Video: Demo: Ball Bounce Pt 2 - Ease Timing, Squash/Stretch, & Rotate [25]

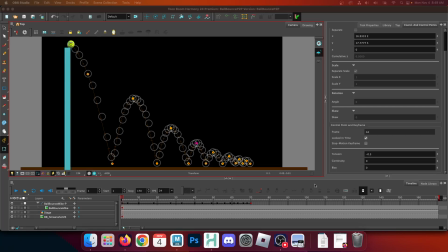(0:01)
So now we're continuing with our ball bounce. So if you're at this stage, you should have all of your translation keyframes set, the appropriate locations in space, following in the appropriate spacing of time as displayed on our image, right?
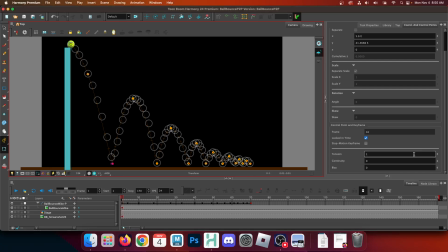(0:18)
And then the tension controls at the bottom of each should be, at the bottom of the bounces should be to +1, and at the top of our bounces a negative decimal number to expand the curvature at the top of the arcs. So before we start messing with our E's, which you can find right here,
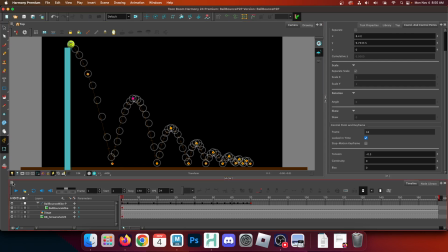(0:38)
we are going to just play this through so we can see where we're at. And I am just gonna, for my own sake, I want to consider the timing more holistically, because the picture is great.
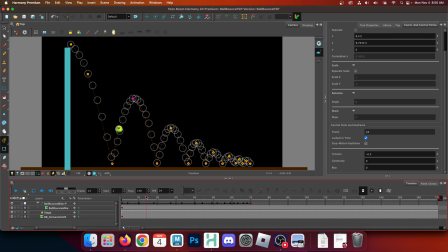(0:55)
The picture is, frankly, very real, right? It is based on a real ball bounce. I did not actually show you. It's from a YouTube video. So I want to use my principle of animation exaggeration,
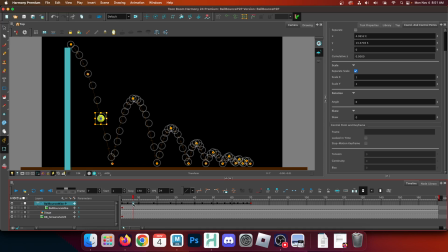(1:10)
or to a certain extent, to sort of make this a little slower, because I think it's moving a little too quick. Now, again, when it comes to changing timing, you don't need to do too much, really, a lot of the time.
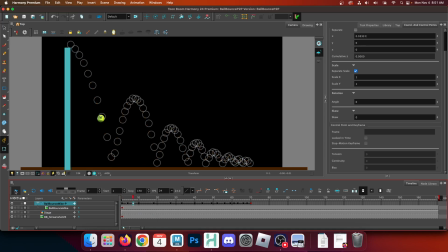(1:25)
So on this first drop here, it takes 10 frames to get to the bottom. I'm going to make it 11. So it's going to be a little slower getting to the ground, which I already, just that one frame already makes it read a little better.
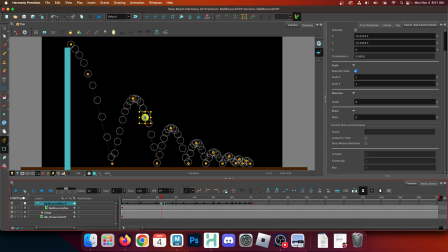(1:44)
So I'm probably not, I don't need to mess with these ones too much. These first ones, though, might move a little too quick for my interests. So on this first bounce here, so now it's from 11 to 19, I think I'm going to throw a frame on either side of this bounce, and we'll play it out.
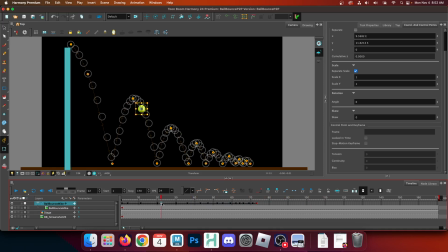(2:07)
Adding a frame is done by using the plus sign in the timeline in between keyframes. So the plus sign is the shift, and then the equal sign next to the backspace. You can also add exposure from this little menu here.
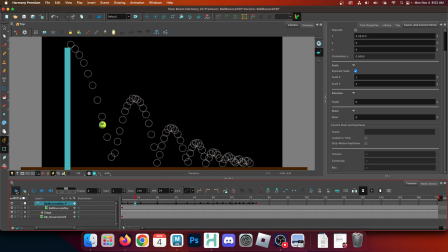(2:23)
So anyway, I think that an extra frame makes these first two bounces read a lot better. I was thinking about that after we recorded this on Wednesday or Tuesday.
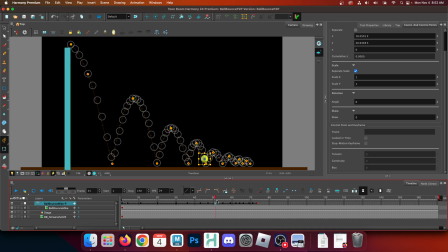(2:37)
When we do this, Tuesday. So no, we did it Wednesday. I can't remember. It doesn't matter. Anyway, so yeah, a little extra time helps it read a little better. So now that brings us to our acceleration forces.
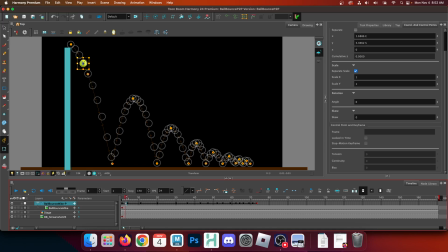(2:52)
So by default, everything moves at a linear speed, nice, evenly spaced.
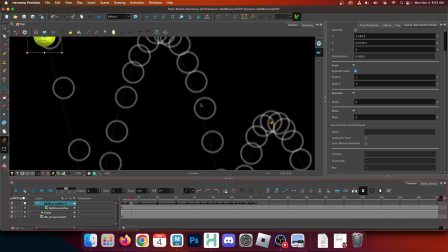(2:58)
And you can tell because on the control, these little hash marks denote where the frame is, or the image, the drawing, at any given frame. And you can see that they are currently evenly spaced out from one another, right?
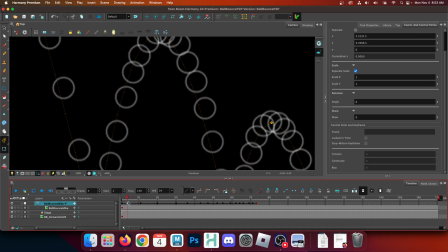(3:15)
So we need to change how that happens.
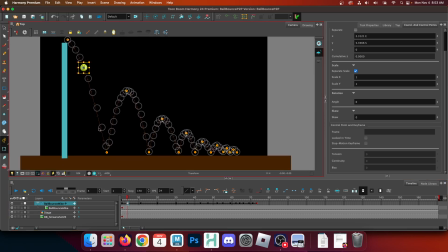(3:21)
So that is called ease. And there's this little drop-down menu right here that has different curves of acceleration. So you need to sort of understand what this curve is telling you. So the straight line is pretty straightforward.
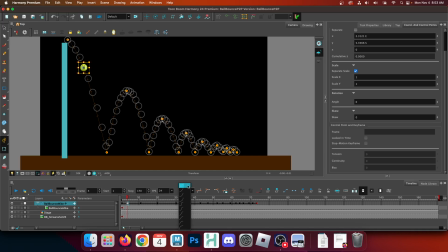(3:39)
That is basic linear transition speed. So everything is evenly spaced, what we got now. Versus these upward curves. So the upward curves are for slowing your transition, right?
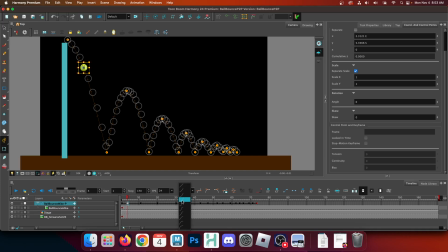(3:57)
So at the beginning, it will be slower into the transitioning into where it goes next, and then it will rapidly accelerate as it approaches the next keyframe.